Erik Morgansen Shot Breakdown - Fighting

In this video I'm going to talk about how to address the mechanics of fighting between two characters. We'll look at a shot that I animated from a movie called I Am Number 4.
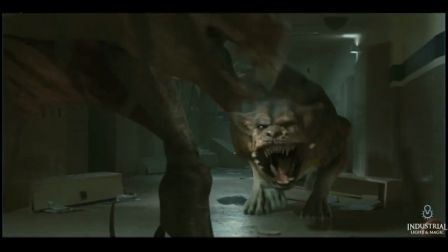I'll take a look at the shot here and I'll talk about some of the details.
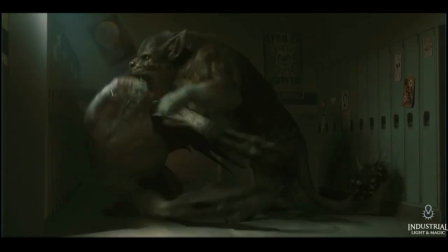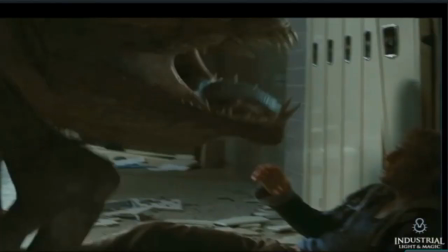First thing I want to do is look at these creatures and decide what physical attributes I could use as weapons.
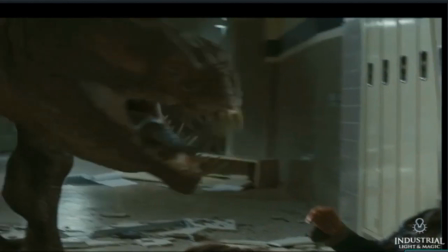So for this creature in the foreground, you can see he's got these big sharp teeth that stick out,
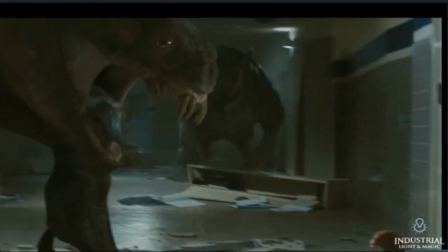and he's got these claws in the front that look like big sharp hooks. The other creature, he's got a big jaw, sharp teeth,
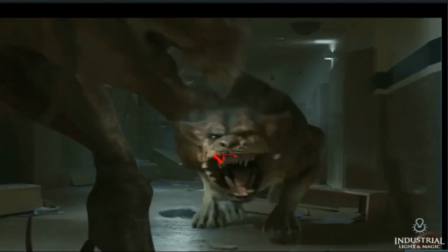he's got big powerful muscles like a lion, like an overgrown lion, and then he's got these big heavy paws with claws on them as well.
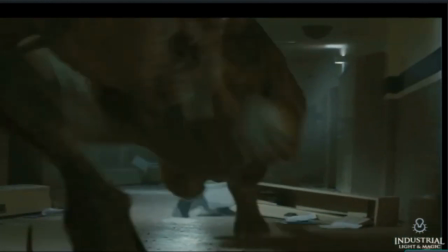So I'm going to use those as weapons. I want to also just be thinking about how their physical attributes are going to define their places of weakness as well.
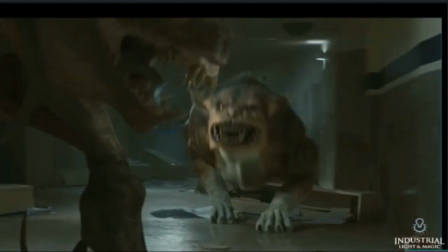So in terms of the creature in the background, he looks like a lion to me.
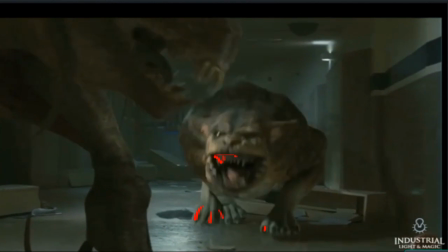I know in watching reference of lions, you can see that they're always going for each other's necks. That's a place of vulnerability.
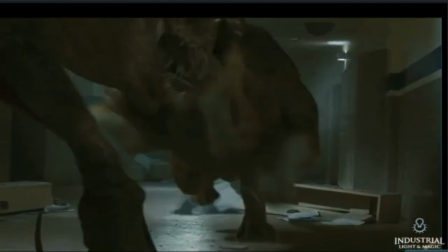And then also the belly, there's not any bone and not much muscle there to
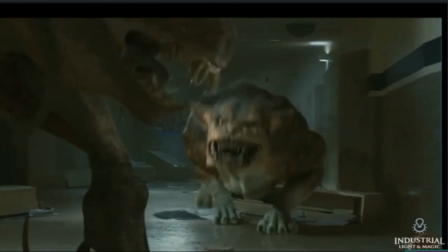protect that part of the body. Same with this creature in the foreground.
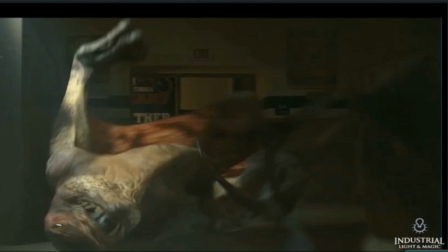You can see he's got this long neck that looks like it doesn't have much to protect it, and same kind of thing, a belly that looks like it's somewhat vulnerable.
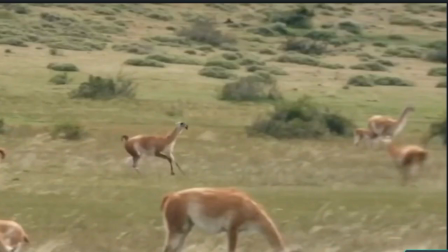I like to break down the kinds of attacks that a creature can do into two different categories. And one is striking and the other is grappling.
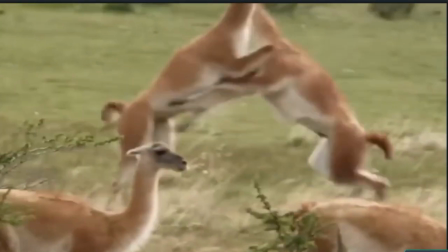And in the case of these alpacas, they're using their wrists to knock into the other one.
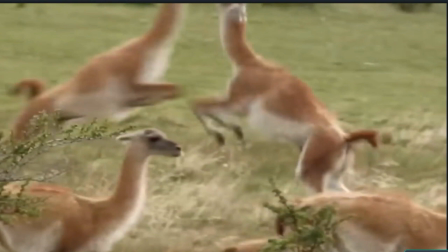They're using their bodies and their wrists. So this part, of course, of the arm is the elbow over here and the wrist is here like that, shoulders up like this. So both of these guys are clashing with each other by sort of punching with their wrists.
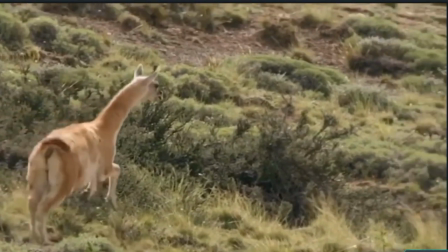Any given creature is going to strike another in large part based on how their body's built, but there's some commonality between creatures.
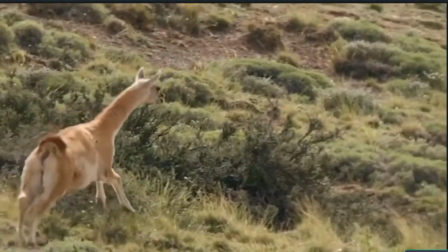So notice how when this alpaca is running,
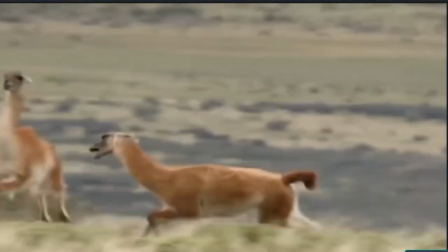its feet are landing pretty close together on its foot contacts as it's moving through space, but right before
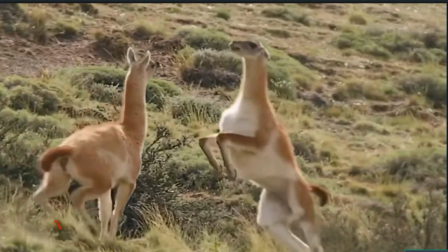this strike happens, notice how the feet go out away from one another and plant further
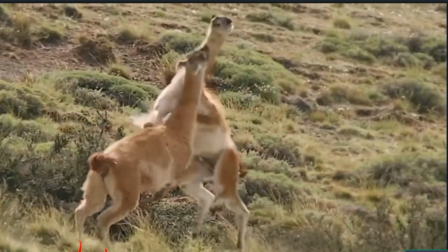here like this to create this strong base of power to push
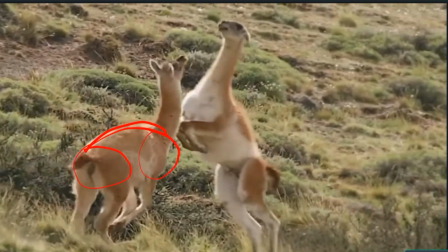from. And then you can see also there's an anticipation in the spine here so that we have this strong base to push from,
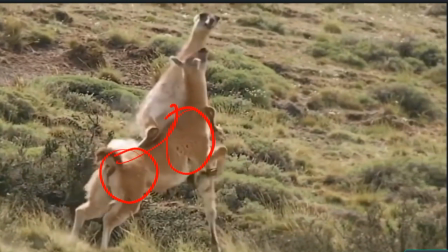and then a quick reversal that happens here like that drives the chest upward into his opponent here.
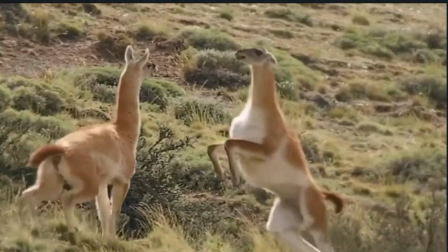And then we follow through from there. Part of the reason why this moment of impact feels so dramatic is that we see the result very clearly.
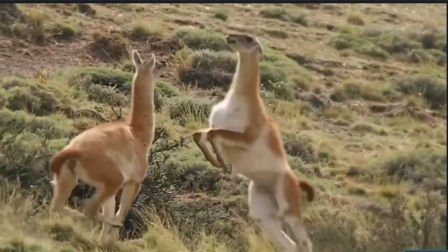We see this cloud of dust come up from the alpaca in the back here.
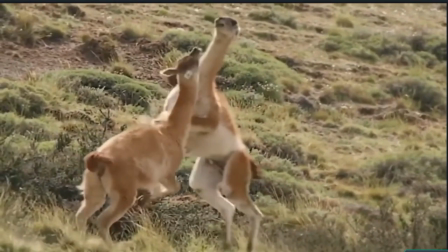So it gives the sense of impact. And we also see what happens with the limbs through here of both of these creatures, right?
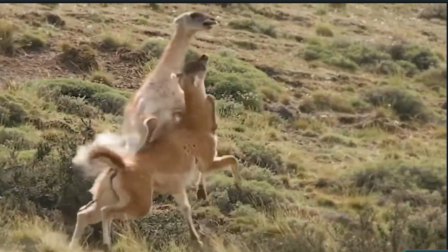This one follows through sharply. This one gets pushed out of the way.
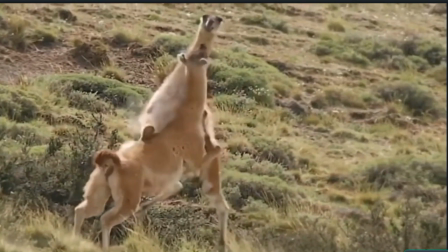We feel the head get shaken here, nose goes down, and then bounces back up here.
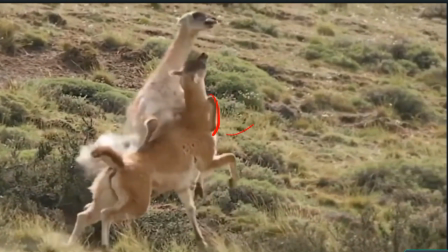We feel the twist in the body happen in a really dramatic way. And then there's a little bit of a delay here as this alpaca in front is pushing in,
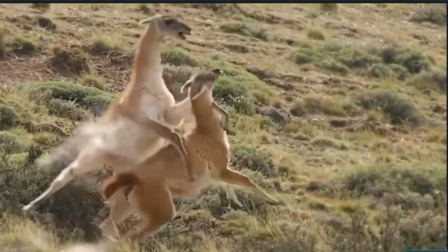and then a release of energy here as this guy begins to spin. And then we feel the secondary action of these legs all splay out like this.
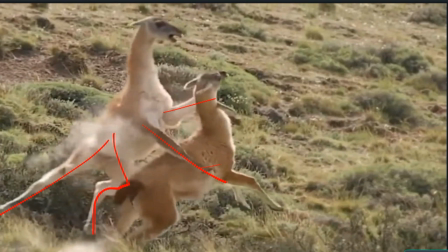So it feels like this kind of percussive, explosive thing that happens with the body where the energy from one is being transferred into the other.
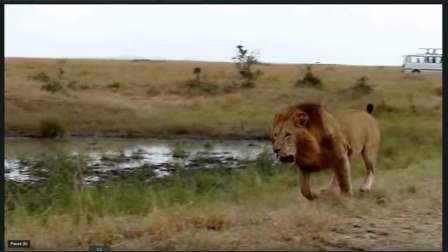All right, we have a completely different kind of creature here in this lion. Different physical attributes that it's going to use to attack with.
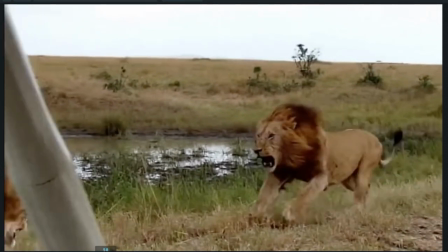It's got claws and it's got sharp teeth. So its attack's going to be more grappling centric, and you can see that's what these two lions are doing.
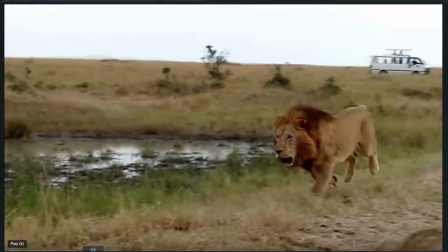But there's still some similarities. You notice in the run-up, the feet are closer into the center line of the body,
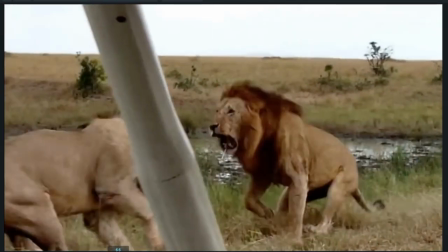and then right before this impact happens, this lion plants both feet further than hip width to make this nice,
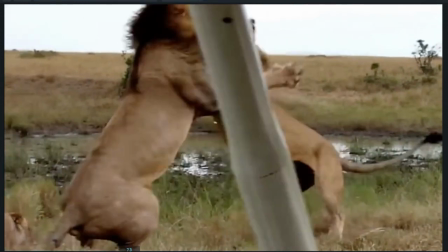strong platform to attack to try and keep its balance, and you see the other lion doing the same thing.
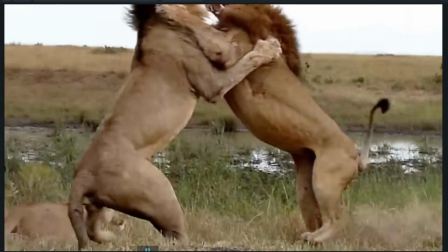This brings up an important point that I want to highlight with regard to grappling, and that's this concept of creating space.